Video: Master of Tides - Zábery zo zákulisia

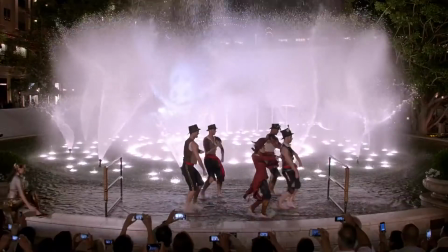(4:13)
I love choreographing with water because it adds another dimension. You know, you have movement that goes like this, but then if you have movement that goes like this, then there's another movement that happens that sprays off. So it creates layers of movement happening. You know the biggest challenge in the spontaneous performance was designing these beautiful elaborate costumes, some that had some weight and some structure to them, and then having to have them be covered up.
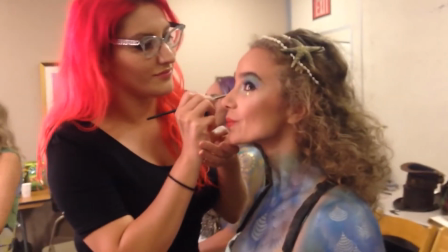(4:41)
And the makeup too is how do you have someone in elaborate
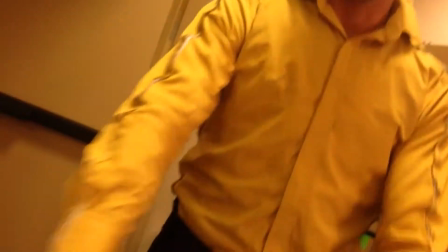(4:45)
Poseidon Sea Siren makeup and then have to cover that up where they just look like a shopper at the mall.
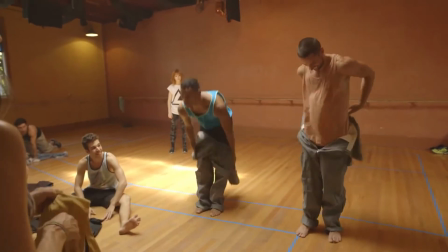(4:51)
And a one, two, three, four, five, six, seven, eight, a two, two, three, four. So I'm playing janitor,
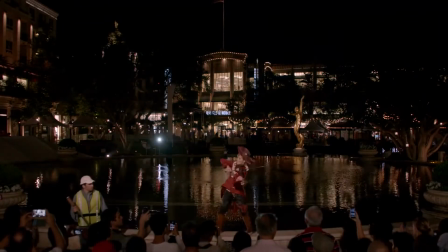(5:01)
and this is actually going to be covered as a mop, so I'll be mopping around the fountain, and then when it's my cue, I'm going to rip the mop off, rip off my janitor outfit, and then I become a Simon.
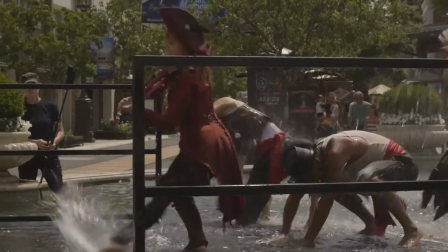(5:17)
Having to learn to dance with coattails and like, you know, my little leggings falling off and hats falling off, you know, that's been a challenge, just getting used to the costuming.
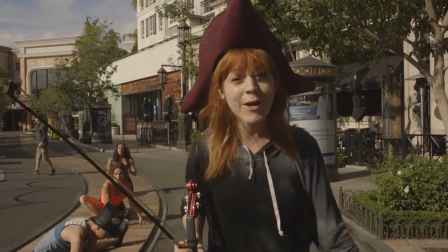(5:26)
We're going to do a hat run through to make sure our hats don't fall off in all the chaos that's happening. I mean, the biggest challenge is where we're standing right now, the Americana.
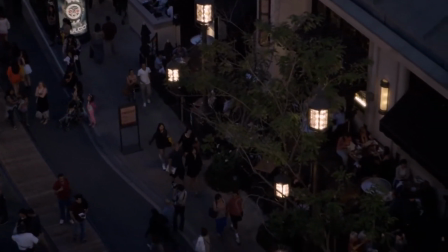(5:36)
I mean, we're shooting in a functioning mall, and because of the nature of what we want to accomplish, which is a spontaneous event,
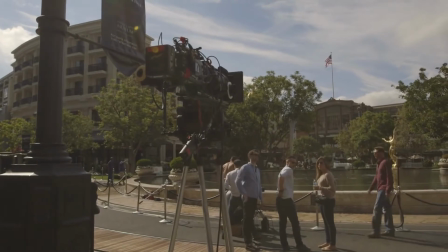(5:43)
we're not closing anything in the mall. So the entire mall is fully functioning while we're trying to prep, while we're shooting, while we're testing.
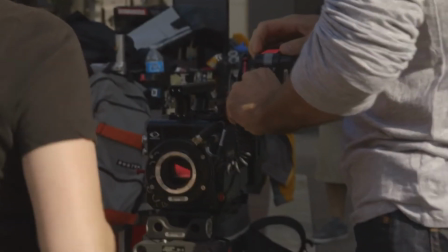(5:51)
So we have about 13 to 14 cameras running tonight for the performance.
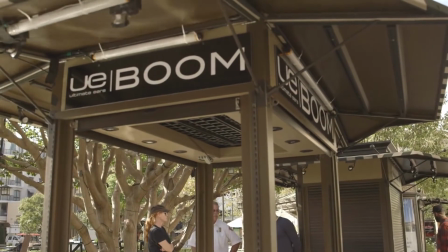(5:56)
We have cameras hidden in the Boom kiosk, we have cameras hidden in the planters in front of the stage,
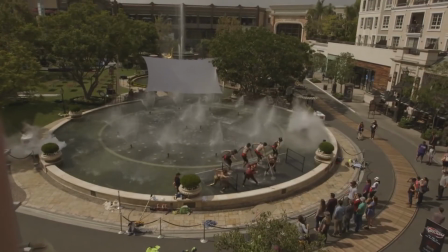(6:01)
we have cameras up on the balconies, we even have a camera on the roof of the Americana tonight. We've had to be very careful about choosing the right audio equipment,
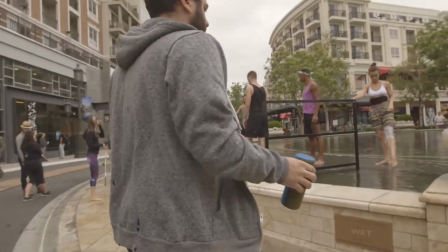(6:09)
and that's one of the reasons we started using the Ultimate Ears Boom, because it's portable, it's wireless, so you can move it around wherever the dancers are. We can have it in the crowd, it's water resistant, which is extremely important with the fountain here.
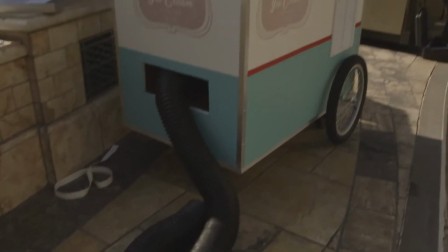(6:25)
We wanted to make sure that people thought that this was a spontaneous performance, so we decided to make ice cream carts and put the foggers inside of them.
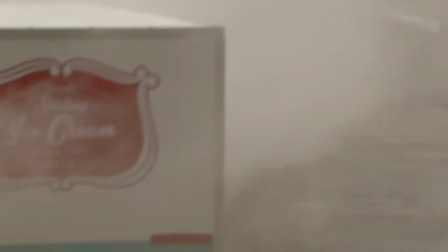(6:34)
The foggers weigh 300 pounds, so we had to make a huge reinforced steel decking for the foggers to sit on.
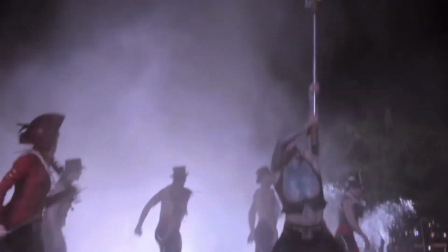(6:43)
We have this whole sort of pirate theme, so what we've created is this elaborate kraken that we're going to be projecting onto the water itself. We've got this huge tempest that's going to be rolling with thunder and lightning. That's going to be one of the most amazing things about the show is being able to see this spectacle come to life both from an audio perspective and a video perspective. The reason I've always wanted to do a spontaneous performance is because you get to surprise people.
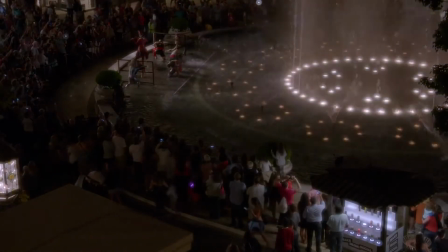(7:08)
You get to make people, hopefully, make people smile that weren't expecting this and I'm looking forward to hopefully,
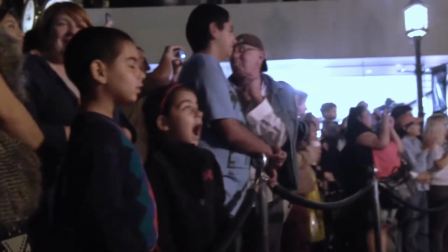(7:15)
you know, making a memorable night for someone tonight.
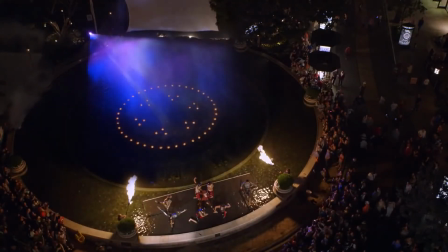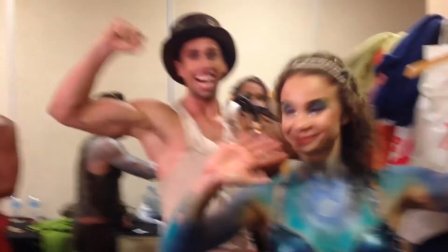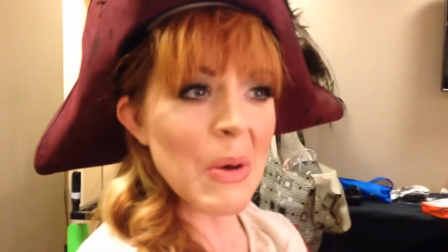(7:31)
We just finished, we're all a little wet, some of us more than others,
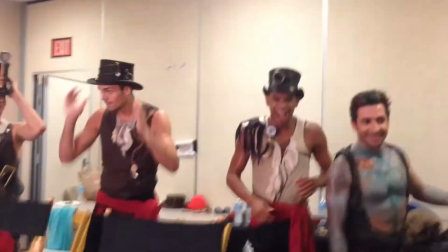(7:35)
but yeah, the stage was a little slippery, I'm not going to lie, but yay, amazing job everybody, woohoo, victory!
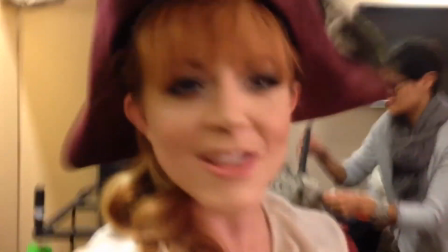(7:44)
I can't believe that was over so fast, it went so fast, all that preparation, bam, done.
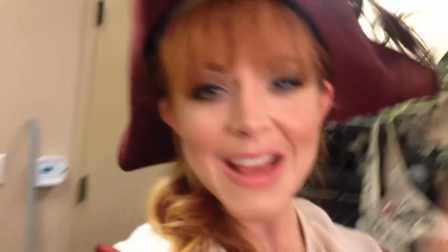(7:51)
Alright, enjoy guys!